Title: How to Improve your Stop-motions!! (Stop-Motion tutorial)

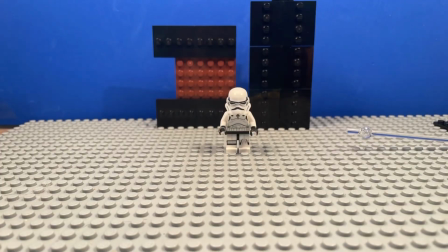(0:00)
Hello everyone, this is Groundbreaking Animations, and today we have a stop motion tutorial video on how to make your stop motions a lot better.
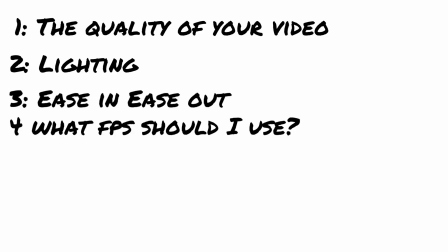(0:05)
It will be covering the four main things you should think about while you're doing a stop motion. First thing we'll be talking about is the quality of your video. The quality of your video means what apps you use, what camera you use, and just everything like that.
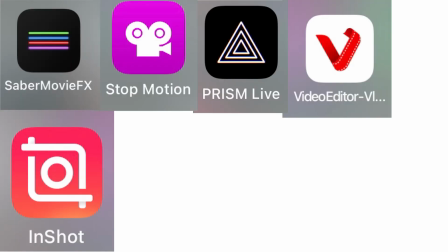(0:17)
So here is every single editing app that we use, and I'll briefly talk about every single one of them.
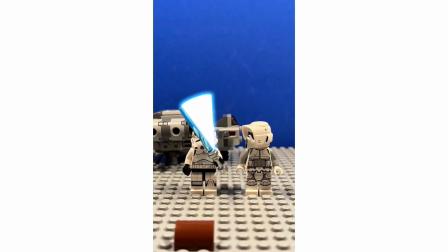(0:22)
Now, Saber Movie FX is a great app because it really livens up your Star Wars stop motions, making the lightsabers glow.
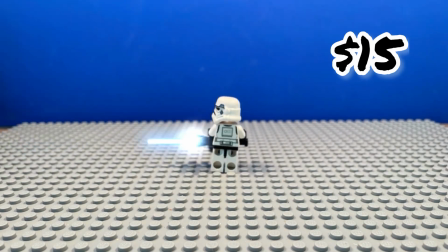(0:28)
Unfortunately, the price for this app is $15. Our stop motion app is Stop Motion Studio Pro, coming in at $5.
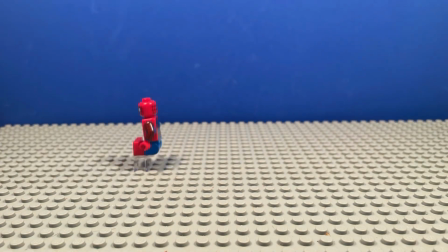(0:37)
Really nothing much about it, just a stop motion app that's really good. Next is Video Editor Vlogstar.
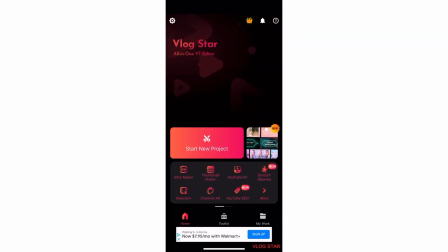(0:42)
We use it solely for the screen recorder if we want to screen record anything. It's really helpful, and it's free.
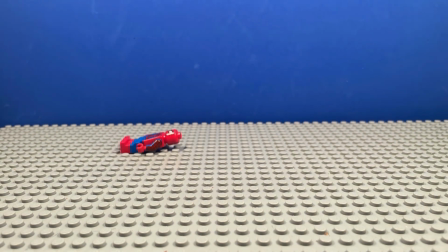(0:48)
And we use Prism Live for our live streams. Now, last but certainly not least, we use InShot to piece all of our videos together. It has everything you need to edit a video, and it's free. Next up is lighting, and this is really important because flicker can easily ruin your stop motions.
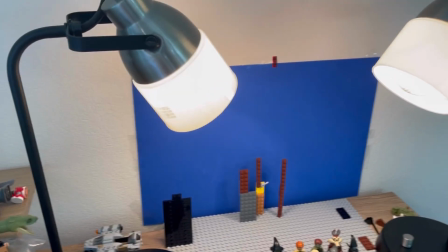(1:05)
I have two lamps on my desk that help the flicker, but it doesn't completely block it out.
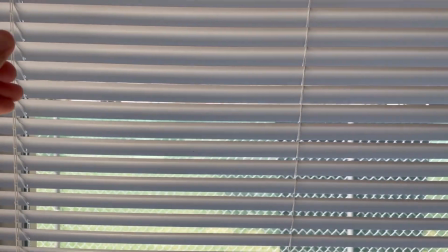(1:10)
Now, lamps can be super expensive, so if you don't have any money for the lamps, then just remove any excess light from your room. Now, the third one is ease in, ease out. This is easily the most important one because it really shows how realistic your stop motions could look.
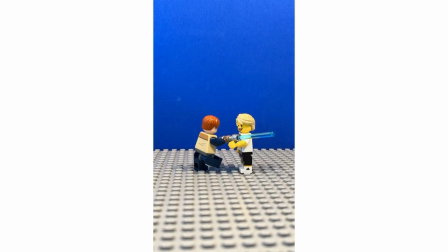(1:24)
Ease in, ease out means before he makes movement, he needs to get ready for the movement.
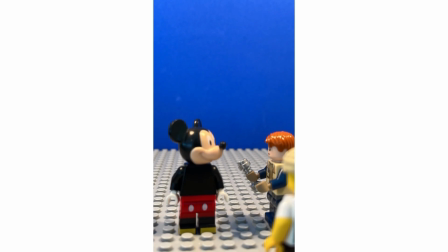(1:29)
And when he's done doing the movement, he needs to have little movements after the movement. Another example is when Cal throws a lightsaber at Mickey.
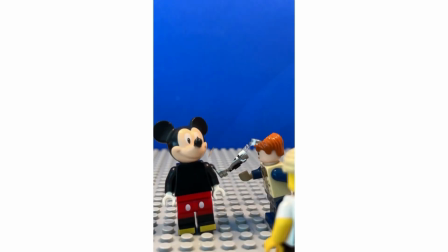(1:40)
You can see Cal gets ready for his throw, and then he follows through with it, and Mickey has a recoil, which makes it a lot more realistic.
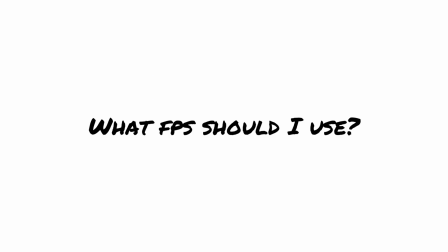(1:47)
What FPS should I use? This is a common question. I have two answers, 12 FPS and 15 FPS.
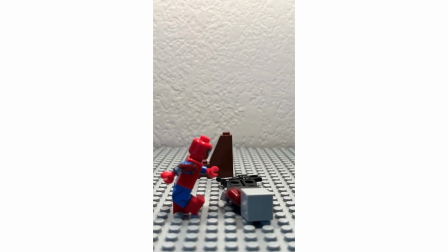(1:54)
15 FPS can make your stop motions look a lot smoother, but be ready to do little movements because if you do big movements or medium movements, it would make it way too fast.
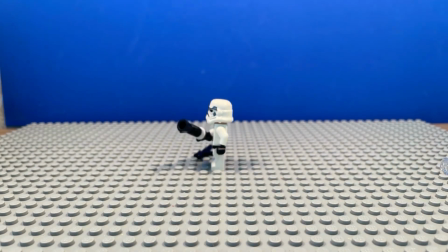(2:03)
12 FPS is easier to make your stop motions longer because you don't need as many frames per second,
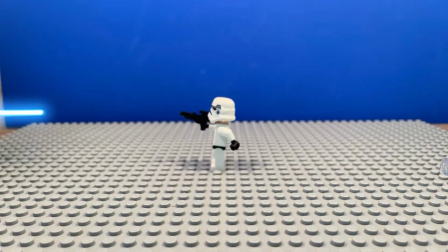(2:08)
and if you practice with it, you can make your stop motions look as good as 15 FPS.
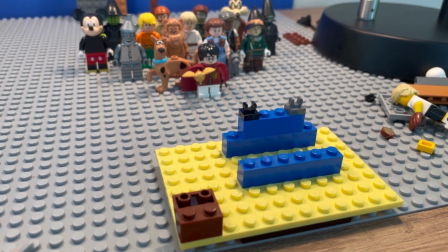(2:13)
Something that's also very important is to keep your camera still, so build a tripod out of Lego like this, and it would improve your stop motions. And now we have a bonus tip. If you're doing stop motions and they look too slow, try doing 15 FPS. And if you're doing 15 FPS and they look too fast, do 12. Thanks for watching. Remember to leave a like.